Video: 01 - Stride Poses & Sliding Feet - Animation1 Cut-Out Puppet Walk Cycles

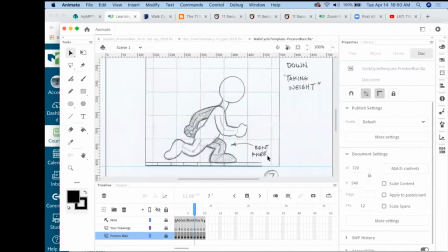That's going to help us when we set up our pans and getting those feet to feel like they're hitting solid on the ground as it goes through the scene. So that is a key thing that we want to set up in that part of it.
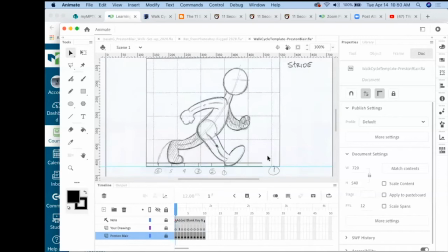So we have the strides as the feet sliding backwards. So you can see that the feet are sliding back, and I'll hit that again. Feels like the character's walking. There's a little hesitation as it goes back from drawing one. The computer's not keeping up with it, but we do see walking in place.
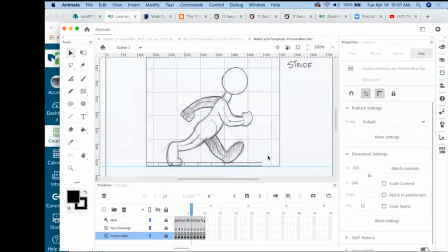The feet are sliding back. The other foot comes forward, and that's how we, that's the illusion of the walk cycle that we create. So the other elements to look at, we have our stride, and as the character comes back, we call this, so this leg is straight, it's on the stride, it's making that first bit of contact with the ground.
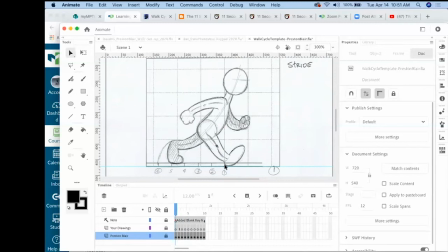The next drawing is what we call the breaking drawing, or it's catching its weight. So this gives this character a lot of weight, and we talk about when we want our characters, the bouncy ball, we wanted to feel like it had weight. We wanted our flour sack to feel like it had weight. So a character to have weight, this is like its squash drawing.
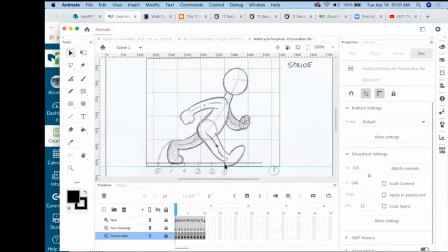All that weight is coming down as it makes that step. It's boom, boom. So what's going on here is that knee bends. So it's not a straight in between. It's a bend. We have this bend in the knee here. And that bend, the body's going down.
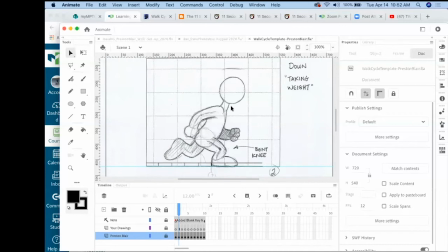The head was here, and the head came down. The whole body came down, caught that weight. And then the next drawings, it's working on bringing that weight up. So this is what we call the passing drawing.
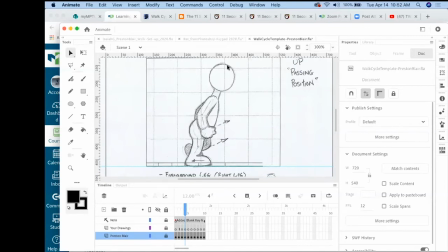As this leg goes through, the character's reaching its highest point. That's even higher than when we started the stride, it was at this line. And now the character's gone up a little higher here as this arm's going through and this leg is going through.
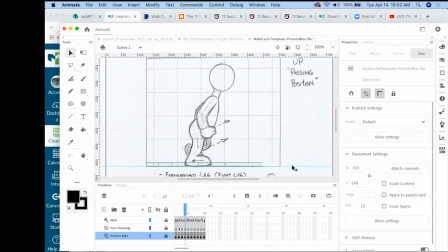This arm's going back, that's sliding. So we have this catch the weight. This is more of an in-between drawing. And there's another keyframe where we call it our passing up drawing. And then it's going to get back to,
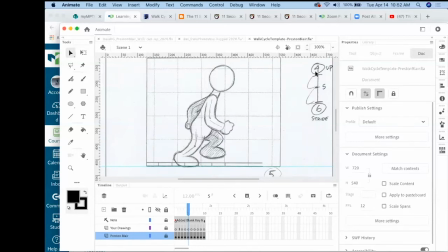this is going to be the up drawing, and this is the stride, and this is going to be our number 5, and in between that up and the stride drawing. The head's a little bit off there looking at that. So this head probably could be a little bit more over here.
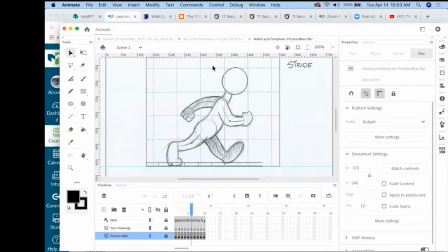You see, turn on my, no, it's not going to work because it's not vector art. So a little bit there, but it still works. There, and then this is the opposite leg. So this is the opposite leg catching that weight. So we get that bend down. The opposite passing drawing where it's up higher.
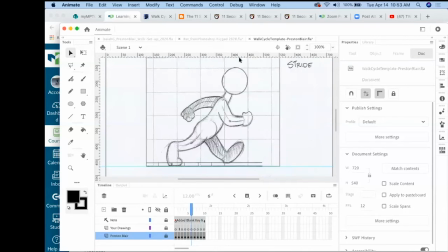And something else to keep in mind is, as I said, all the strides are similar. So this stride, and is it this one? Yep, this stride. These two are similar.
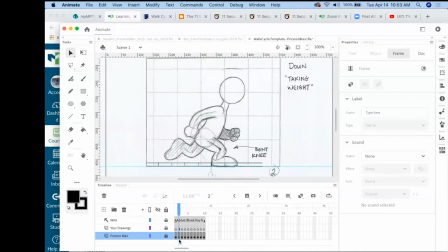If we look at this one, the down position here and the down position there, look, they line up also. So keeping these drawings that are, it's just like which leg's on the ground.
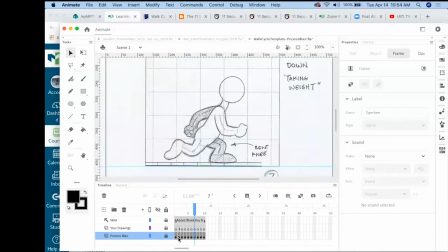In this case, the left leg's on the ground. In this case, the right leg's on the ground. But the head's at the same height. The arms are about the same distance apart in there.
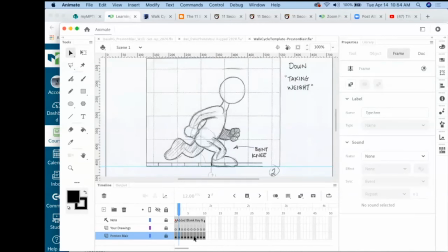So you're keeping those drawings as you go through the different steps into the strides, they kind of line up with each other also. So whereas our passing drawing is here, and our other passing drawing would be here.
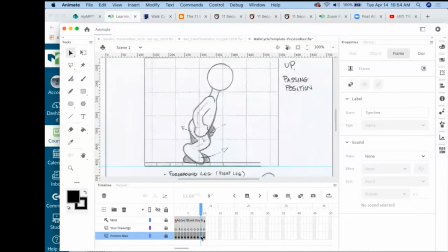So there and there, like the head's about that same height. Looking at it here and here.